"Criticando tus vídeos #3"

De tal forma que a los 10 minutos no te das cuenta Pero pasas de unas barras negras así a unas barras negras así Y entonces al final el video está tan tenso Y tú estás todavía más tenso porque estás atrapado Y los personajes están atrapados en este marco negro Que es increíble Ahí es cuando tiene sentido usar este tipo de barra Perdona tanto drama y tanto
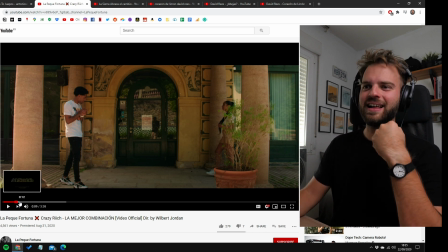(8:32)
Tanto meticulosismo Con estas barras Lo que pasa es que el tema de los formatos es un tema que me apasiona
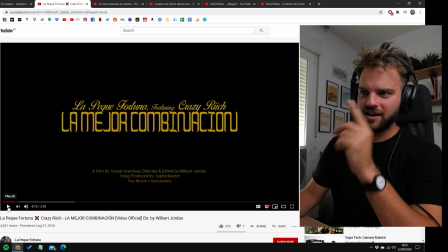(8:37)
demasiado Esto me gusta la tipografía de arriba No me mata la de abajo Pero está elegante, está sencilla Así que bien Me lo pudiste dejar un poco más tiempo Porque dura como de segundos
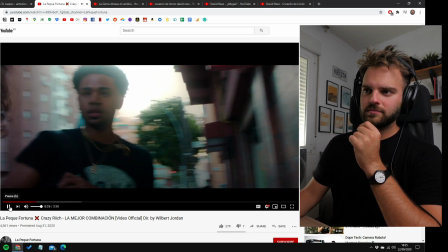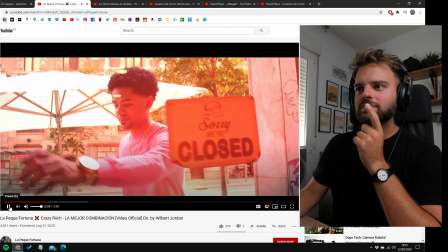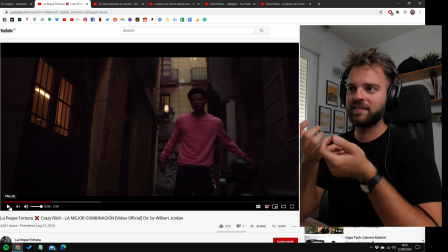(8:59)
Ya me habéis visto el video Y la verdad es que me gusta La canción de esta prima está buenísima Me gustó todo el video Las localizaciones que elegiste
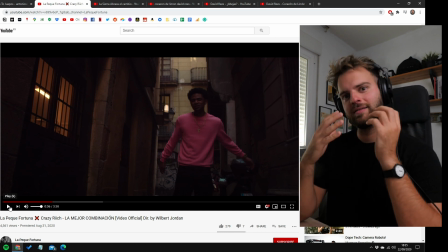(9:06)
La ropa El acting Y sobre todo El hecho de que hayas buscado Hacer una historia Y no te hayas quedado simplemente En el chamo rapeando
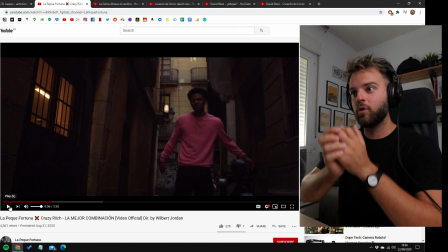(9:13)
De frente a la cámara Que hayas buscado esa iniciativa De buscar una pequeña historia Por más sencilla que sea De un chico y
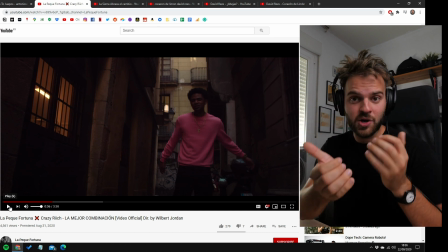(9:18)
una chica Una cita Está bien la intención Y está brutal Eso es lo que tienes que hacer ¿Cómo lo hubiésemos podido mejorar? Si de repente no me presentas todos los escenarios En el primer minuto de la película Distribúyemelo Dame un poquito primero Luego dame otro poquito después Y me vas dando poquito a poquito Ponme primero el escenario del restaurante Luego asáltame la tienda esa Róbate yo no sé qué cosa Que te robaste de un
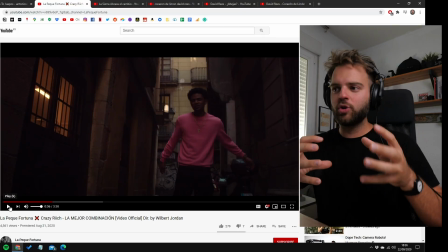(9:36)
restaurante ahí de un chino Luego vamos para afuera Venme introduciendo escenarios Como hiciste el final De que pusiste el VHS
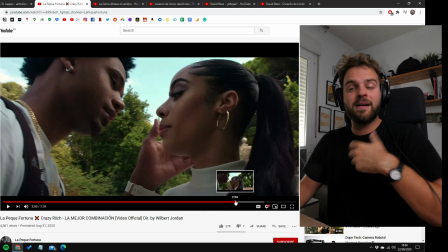(9:44)
Y ahí me cambiaste un poco el mood del video Y haces que me mantenga queriendo verlo Si me haces más cosas de estas Durante lo largo del video
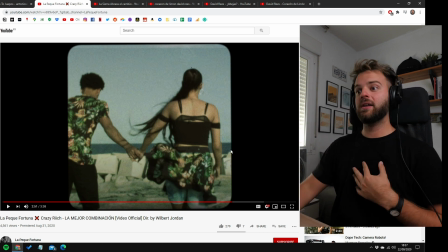(9:51)
Mantienes más la atención del espectador Durante más tiempo A nivel visual Eso es algo claro Pero en general El hecho que hayas buscado
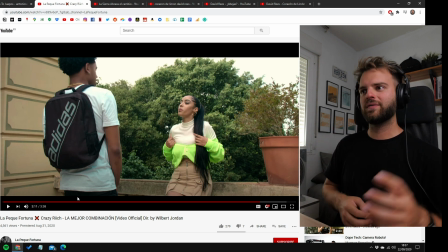(9:57)
hacer todas estas cosas Se nota que le pusiste demasiado corazón a este proyecto Y al final eso es lo más importante de todo El resto viene con la práctica Y
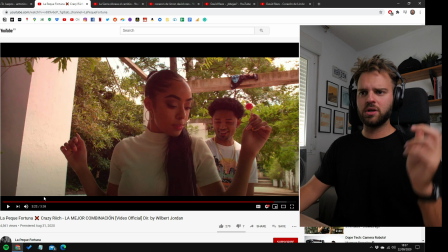(10:03)
haciendo un millón de videoclips
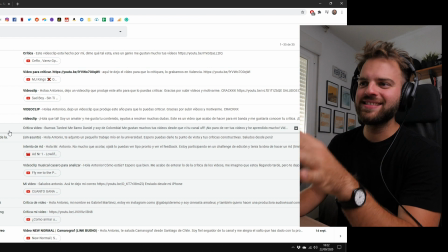(10:06)
Te felicito, brother Está muy, muy bueno Y vamos a ver un último video de Daniel Gómez Soy de Colombia Me gusta mucho este video De que te di tu canal Uff,
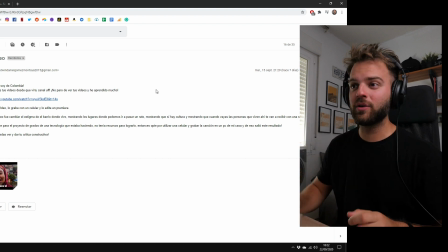(10:13)
no puedo parar de ver tus videos Y he aprendido mucho Daniel, eres tú Te presento este video Lo grabé con un celular Y lo edité en Premiere Esa es mi gente, vale Esa es mi gente Que grabamos en el teléfono edita con premieres,
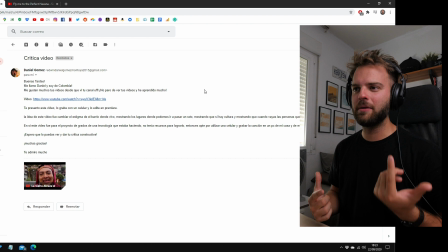(10:21)
¿sabes? ¿sabes vigente? La idea de este video fue cambiar el estigma del barrio donde vio, mostrando los lugares donde podemos ir a pasar un rato, mostrándonos que si hay cultura y mostrando que cuando vayas, las personas que vienen ahí te van a recibir con una sonrisa. Primera cosita Daniel, ten cuidado cuando pegas enlaces url mira aquí, dice y tiempo igual que 14 segundos,
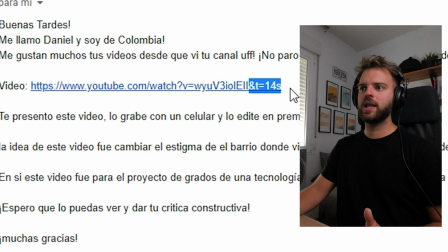(10:37)
me mandaste un enlace que comienza en el video ya adelantado al segundo 14.
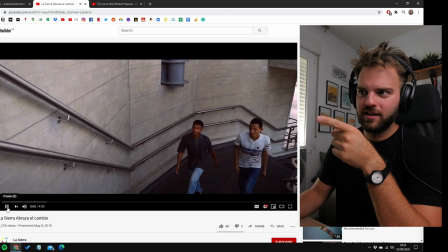(10:43)
Lo primero que noto en este video es que el chico de la derecha va a ver a cámara ahí luego, venimos con esto
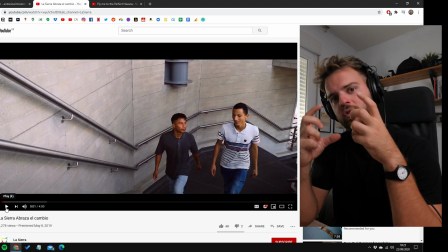(10:53)
esa transición no hace falta esa transición si ya tu celular y tu producción no es de la mejor calidad tienes que tener mucho cuidado con los efectos que pongas porque si llega a haber un pequeño desliz en la calidad de esos efectos y esas transiciones va a ser que el vídeo sea que la producción y la calidad de producción del vídeo baje mucho más todavía en resumidas cuentas no usas transiciones a
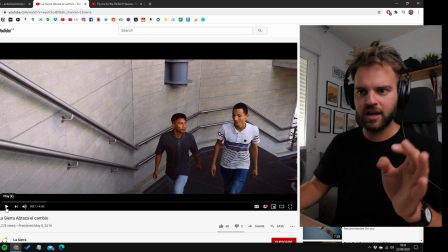(11:12)
menos que sea algo muy específico de una razón muy específica aquí yo hubiese cortado directamente de este plano al teleférico.
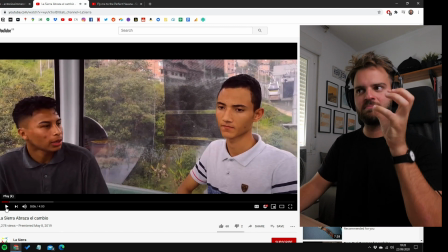(11:18)
Corte teleférico. Porque lo importante aquí es el mensaje, la historia no esa transición que te descargaste del flair
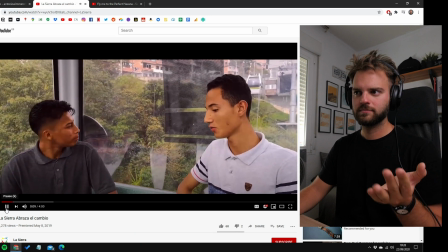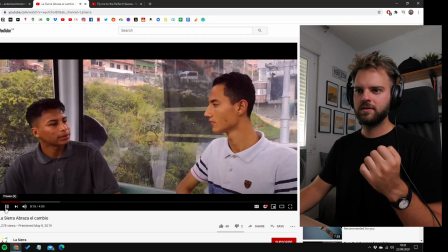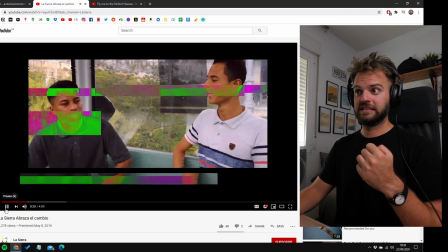(11:39)
esa transición no es necesaria
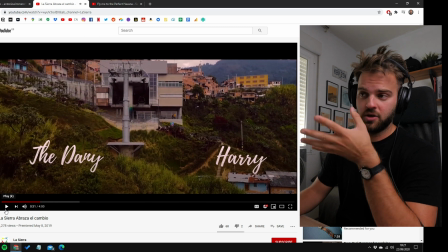(11:45)
Está muy bonito el plano Y sigo impactado de que haya sido grabado con un celular
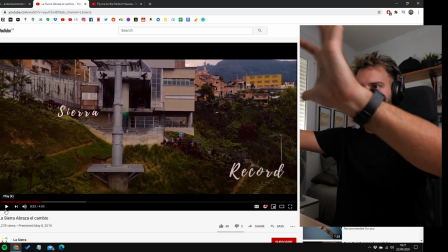(11:51)
Me gusta que esté estabilizado Que esto no lo hayas grabado con la mano No sé si pegaste el móvil Seguramente lo pegaste a la ventana del teleférico O algo así para conseguir que se estabilizara
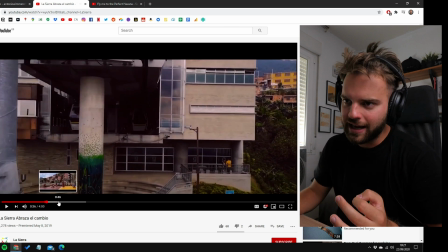(12:02)
Y aquí cuando revienta Es cuando me tuviste que haber puesto al cantante cantando Este cantante empieza a cantar
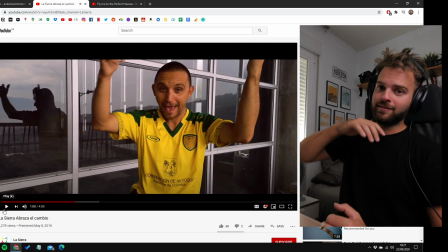(12:09)
Me lo tuviste que haber puesto es al principio, cuando revienta para que vayas con la música,
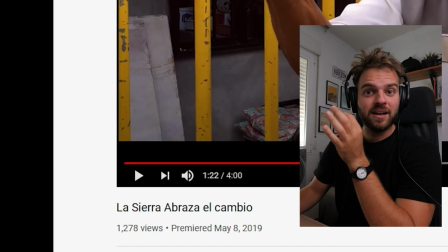(12:14)
ok y ten cuidado con este tipo de cosas de los reflejos tienes que tener también mucho cuidado los detallitos como por ejemplo esta franja,
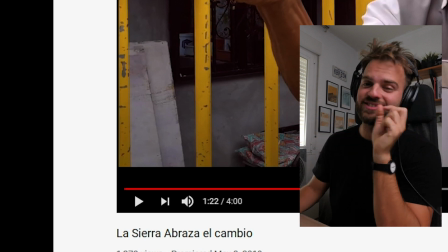(12:20)
te moviste aquí el clip en premier y se te vio aquí esos detallitos hay que cuidarlos para eso para que no te saques,
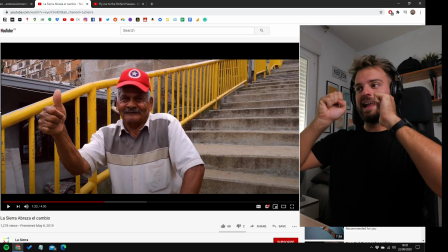(12:25)
no haya otra cosa más que pueda decirlo en la historia, porque al final y es lo que más me gusta de este video es lo que estás contando,
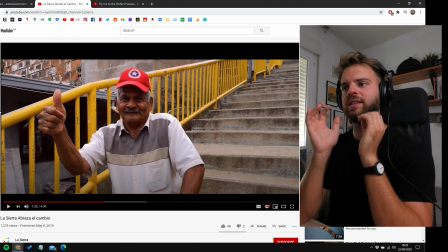(12:32)
lo que estás comunicando y cómo lo estás comunicando pudiste haber perfectamente puesto a una persona cantando a cámara Rappiando desde toda la canción Pero no hiciste eso Tomaste la decisión De enfocar a la gente Y captaste demasiado bien el mensaje En el sentido de que captaste A
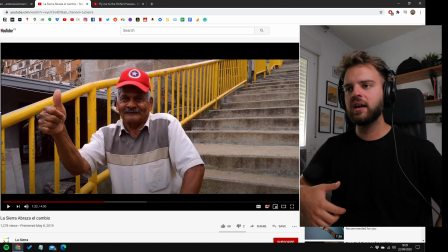(12:46)
la gente feliz en el barrio Trabajando Jugando Pasándola bien Y te hace sentir Que de verdad Hubo un cambio En este barrio Así que Todo lo Todo lo extra
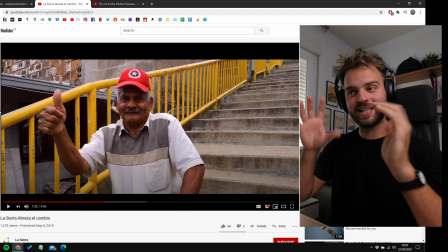(12:59)
Mi hermano y mi novio Están jugando un juego Ahí en la sala Entonces se escuchan ¿Qué puedes evitar hacer? Para que te distraiga De ese mensaje Que tú lograste Tan claramente construir Así que Protege a toda costa Ese mensaje que estás construyendo de baja producción, de transiciones, de tipografías malas, de diseños malos Porque al final nosotros como creadores de contenido, como videógrafos, como cineastas, como filmakers, como sea que lo quieras llamar Lo más importante es los mensajes que dejemos Y esto es un mensaje increíble que estás aquí contando Protégelo
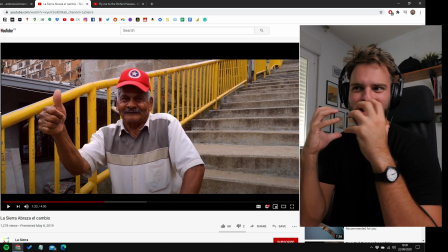(13:27)
y sigue mejorando porque esto es para lo que literalmente nacimos nosotros para hacer, para contar estos tipos de mensajes Qué intensidad
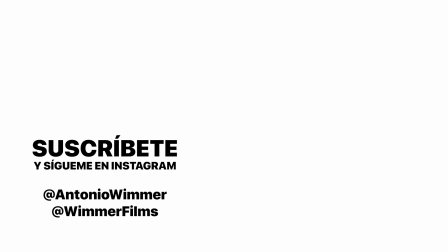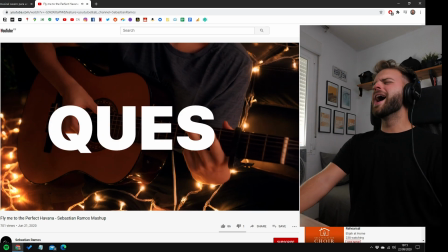(13:44) Ask me a question, the stars